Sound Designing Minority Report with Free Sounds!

Hey guys, I'm Anna from Nocturnal, and today I'm going to show you how to sound design a science fiction scene using sounds we found on the internet.
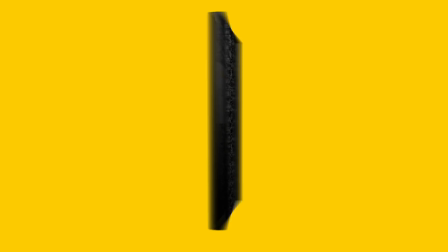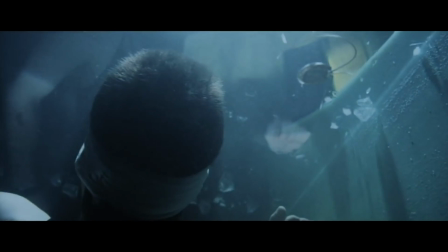(0:13)
So let's start by watching the scene and just picking out some sounds that we might need. So we've got underwater, we've got these sort of zapping sounds.
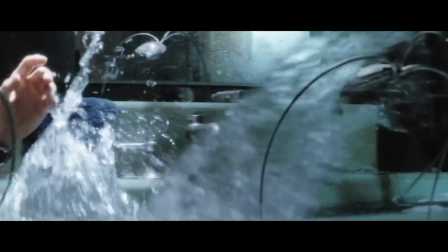(0:21)
He comes out of the water, we're going to want that. Splashing around, these little creatures are zapping him, so we're going to want all that.
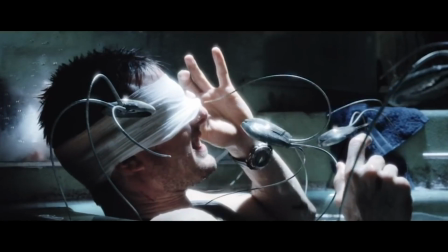(0:29)
The timer is ticking. Here everything kind of dies down a little bit.
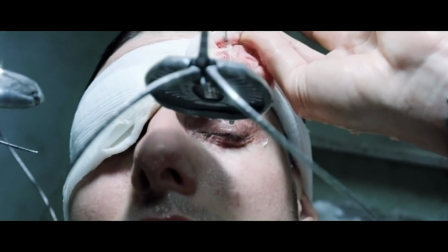(0:33)
Maybe the splashing stops, quiets down, and a little bit of intensity builds as it nears his eyeball. So let's start with the splashing sounds. So these are all sounds that I downloaded for free.
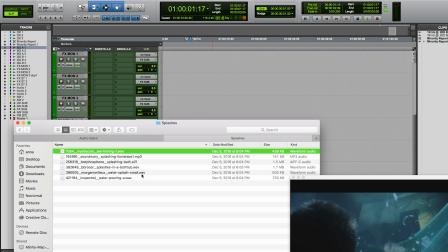(0:45)
Let's throw some of these in. Great. This one sounds like it's kind of already coming from underwater, so let's put this one right as he comes out from underwater.
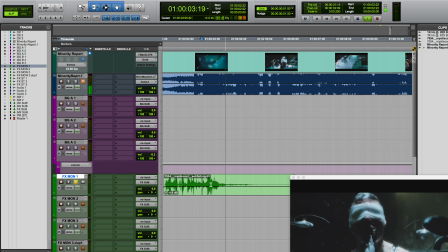(1:01)
Maybe have that last little hit as he comes out of the water. What else have we got?
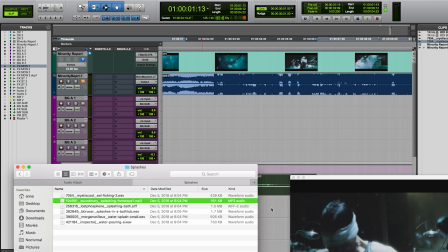(1:06)
Let's add some more splashing sounds. Cool, so this will work great when he's kind of waving his arms around and splashing around in the tub.
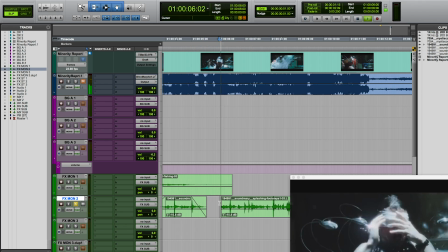(1:15)
So let's just cut that out a little bit and then bring it back in right when he starts waving his arms around again.
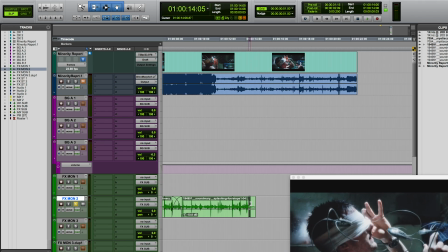(1:27)
Cool, and so here he's not splashing around anymore, so somewhere over where this timer happens,
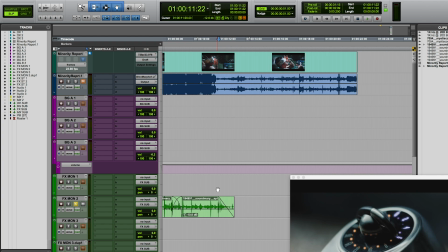(1:32)
we can kind of fade out those sounds so that we forget about them and focus on just the timer. Let's add some more water sounds.
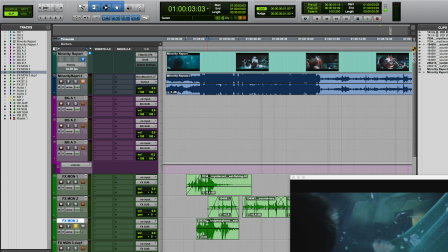(1:42)
So let's layer that in right as he's popping out of the water. Cool. What's next? We've got...
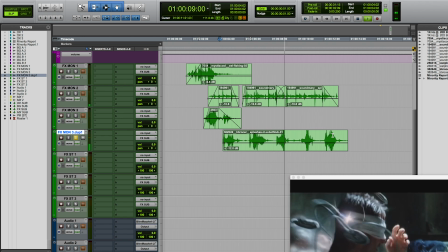(1:55)
Cool, so a lot more of that tinny sort of splashing around sound.
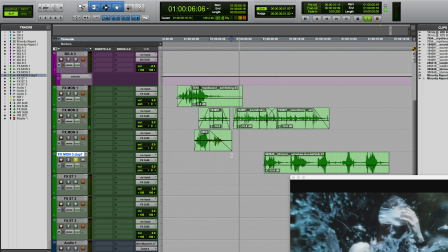(1:59)
So we can emphasize some of these arm flails using that sound right here, like this big one that hits almost the camera.
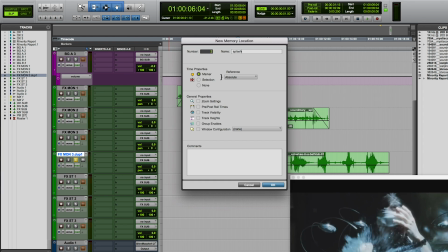(2:06)
So let's put a marker on that. That'll be a splash. Here we've got a couple.
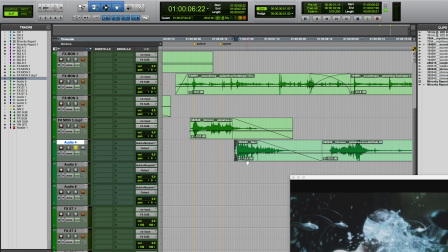(2:12)
Let's just cut that where the splash starts and move that into where that marker is.
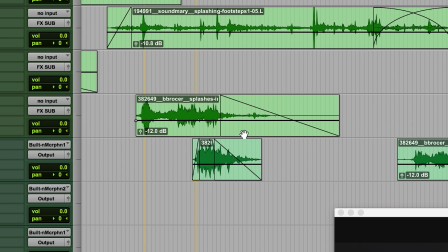(2:18)
Cool, and we can fade it out a little bit faster too so it doesn't create this like muddy sound. Let's hear what they both sound like. Great. So this sound can maybe even be a little bit quieter since we now have emphasized those bigger splashes with that other sound effect.
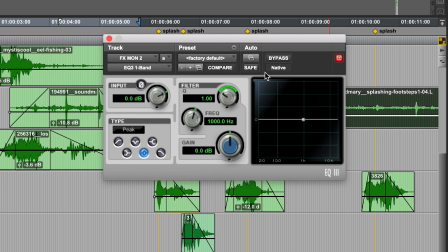(2:32)
And maybe let's just muffle it a little bit using an EQ so that it's not quite so in the forefront like those other sounds. Great. Let's get another one of these splashes in here. That's a perfect sound for when he emerges out of the water.
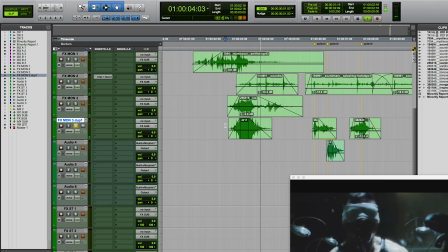(2:50)
Let's see what it sounds like. That's perfect. So now with everything else.
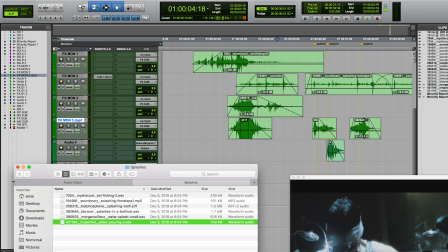(2:58)
Cool. And we've got our water splashing. So let's move on to some of these shock sounds. Great. So this one's sort of like a sustained ambient static sound. So let's put this maybe just in the background.
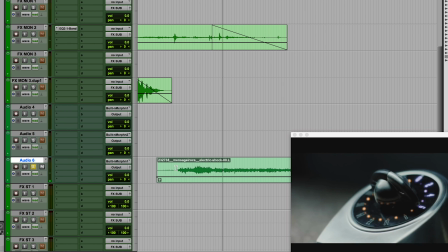(3:22)
Let's use a different one. It's got a weird beginning, so let's just cut that out. Nice, so it's got kind of a lot of layers within just that sound effect. You want them all to be distinct, otherwise they're all kind of gonna blend together and be kind of muddy.
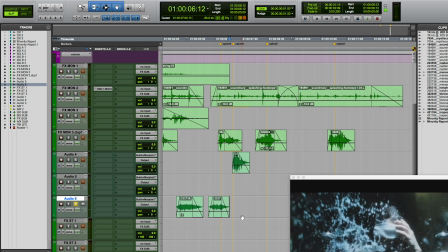(3:40)
And fade it out when it ends. And maybe let's use a different sound effect.
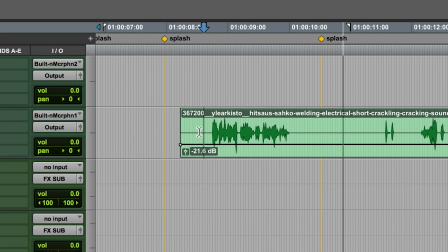(3:48)
Oh, that's great, awesome.
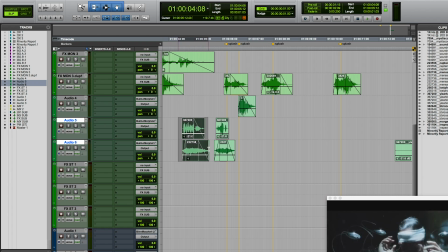(3:52)
Great, and then we'll just copy this and put it here.
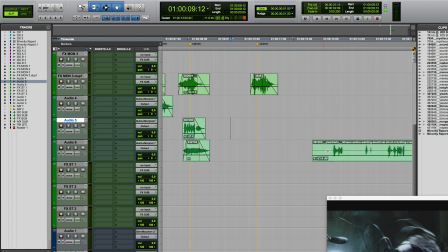(3:59)
And let's do another one where we actually see that on screen.